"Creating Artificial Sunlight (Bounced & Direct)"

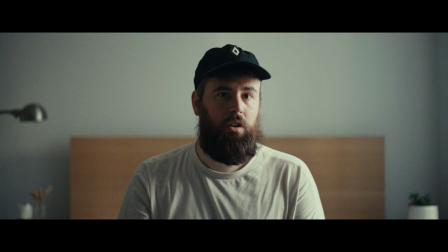0:00 okay this is just natural light no lights are on in here this window is open
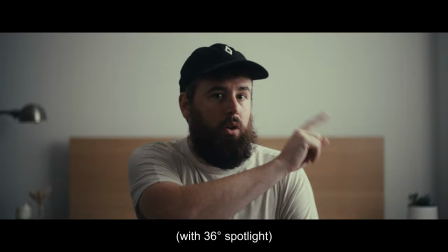0:05 okay this is with the 300d at a hundred percent it's pointed at the closed curtains
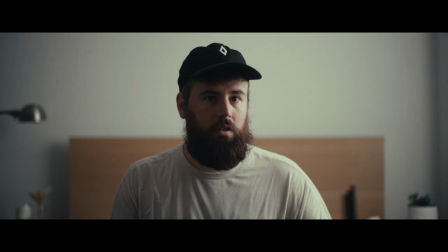0:11 in a similar shape to when the windows were open blacked out room
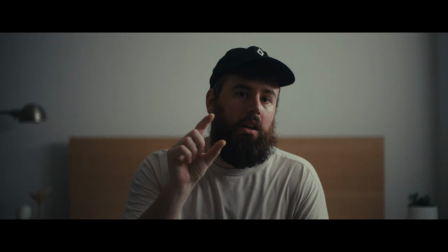0:16 and bounced light same setup the light that's bouncing off
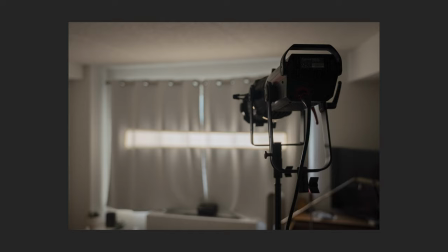0:22 of these curtains has been shaped to six or seven foot by eight inch strip and we'll drop an ND.
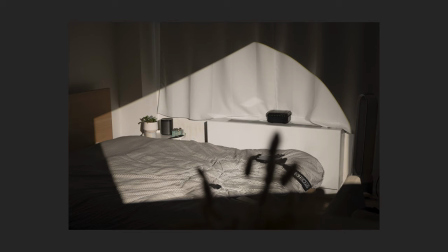0:32 The spotlight is shaped a little bit this time and it's right off of here pointing directly at me at a hundred percent.
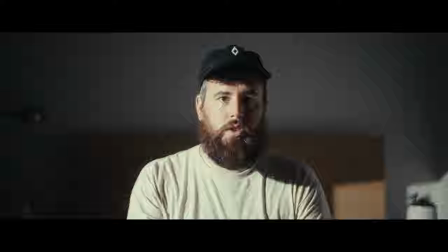0:39 From here on the monitor right now it looks like there's a spotlight on me because Sun coming in the room would kind of fill up the space a little more.
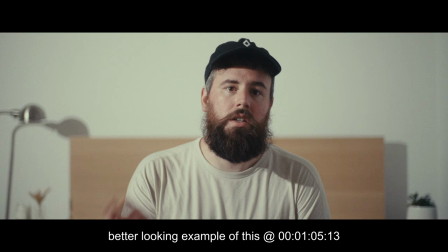0:48 Alright this is the same exact setup as before but the spotlight was taken off of the 300d and the 300d was placed on the stand same same position and everything.
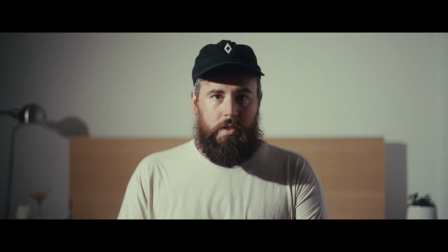0:56 The light isn't on the ceiling at all same setup but with the Fresnel at flood
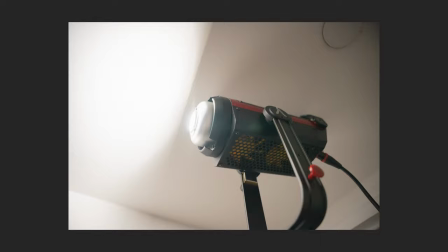1:03 300d with nothing on it back behind the camera okay
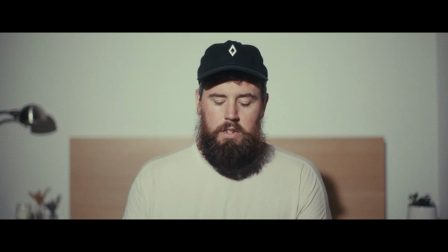1:13 same as before but with the Fresnel on there you can see it's much brighter and
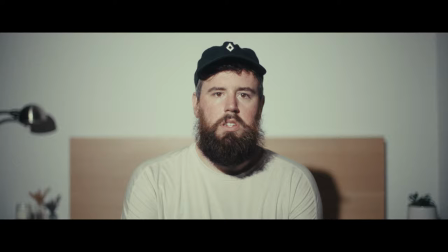1:20 spot wicked bright this is with the spotlight 100% looks
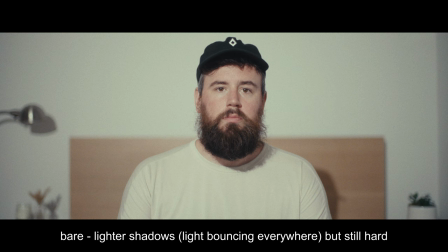1:28 a little more sourcey probably need to get this a little bit further away the
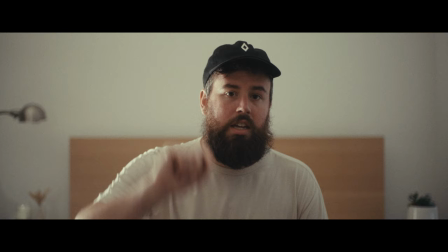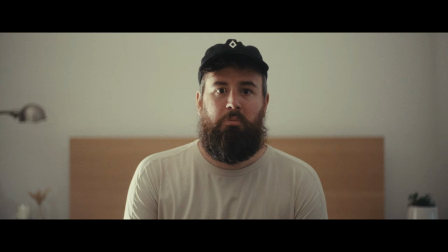1:41 light is in the same spot as before but it's bouncing off of a white t-shirt because of the size of it and that it's six feet away from me it might be a little harder than what we want.
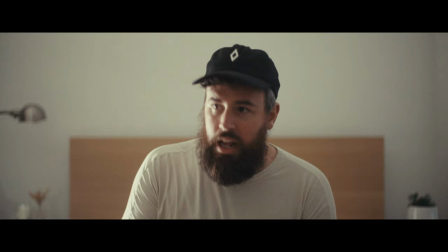1:52 I'm talking to somebody or there's a scene in a movie where I'm down here and I look up like this or somebody's coming in and I'm interacting with somebody over here.
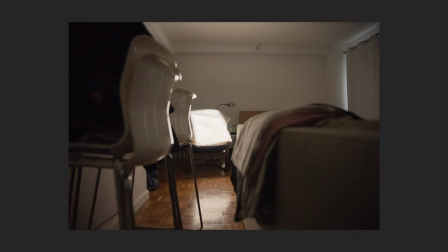2:01 It works well for that. This shirt is on a stack of pillows on a chair so it's a little bit low.
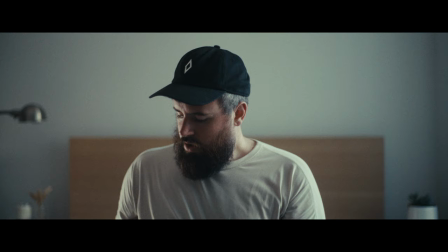2:06 Not trying to spend all day but if we raise that up we'd be looking good right here.
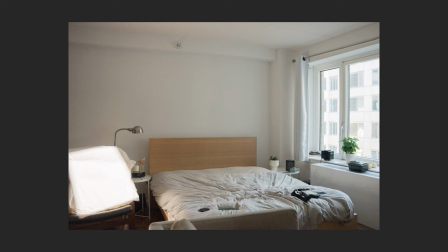2:13 All right, this is the same exact setup as before, except I opened these. So it would be similar to if I had another light source.
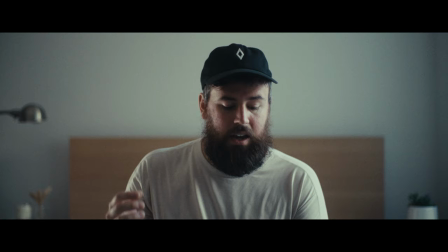2:19 We could bounce it off of the shades like how we originally did. And you can see this is just with the window open. I'm kind of sandwiched with light here.
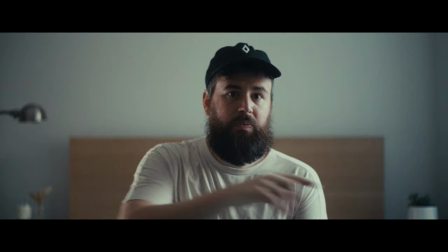2:29 The move that might be right is to put that shirt over here and bring the light around and bounce it at that shirt to,
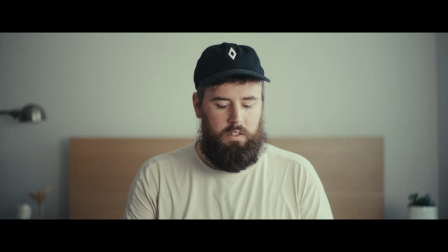2:38 you know, wrap the light around a little more. A 55-inch TV maybe right here, 60-inch TV with two t-shirts hung over it.
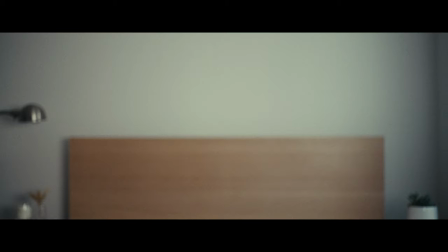2:46 So now we'll just see what those look like without the daylight,
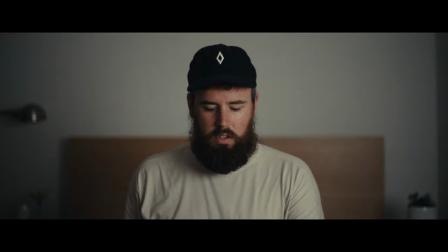2:51 with nothing, and with that bouncing off of that.
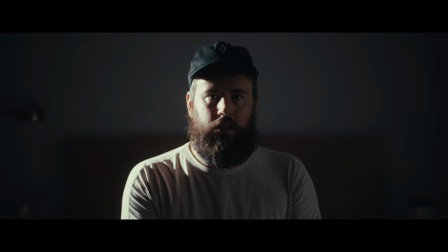2:58 So, I mean, this is more of like getting close to interview lighting. The light is behind me, but it's also giving me some return from right here.
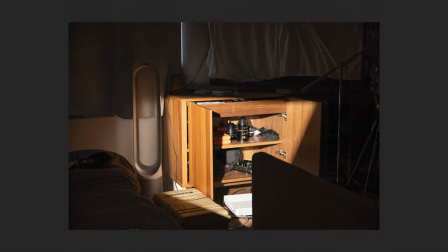3:07 If I'm going here, for example.
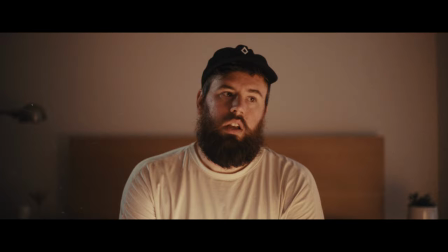3:09 Another something interesting, there's a credenza right here, a beige pelican, brown floor, a reddish carpet.
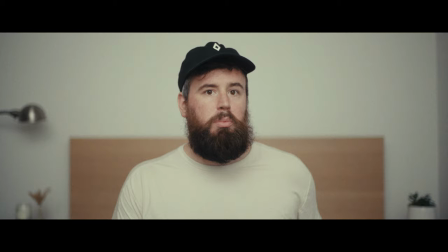3:17 The light is just pointed into this general area, not off of anything white. All right, here's another one, pretty flat.
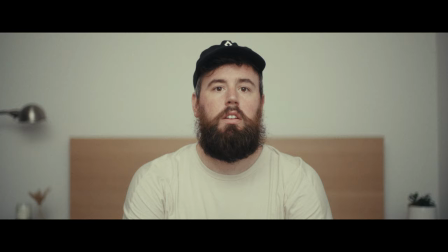3:23 The light is just kind of pointed on the wall in front of me over here.
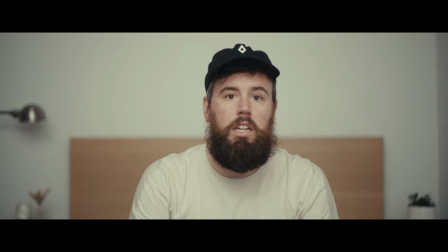3:29 I'm going to move it above, like directly above my head, a totally different look in like two seconds.
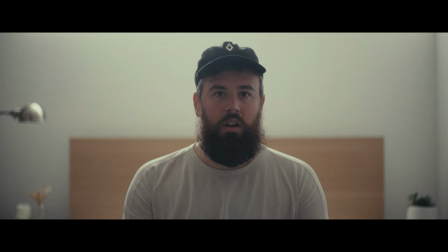3:38 and now you can see the light is coming more from the back and it is now you know more backlighting me it's still coming on the top a little bit but what i think is happening is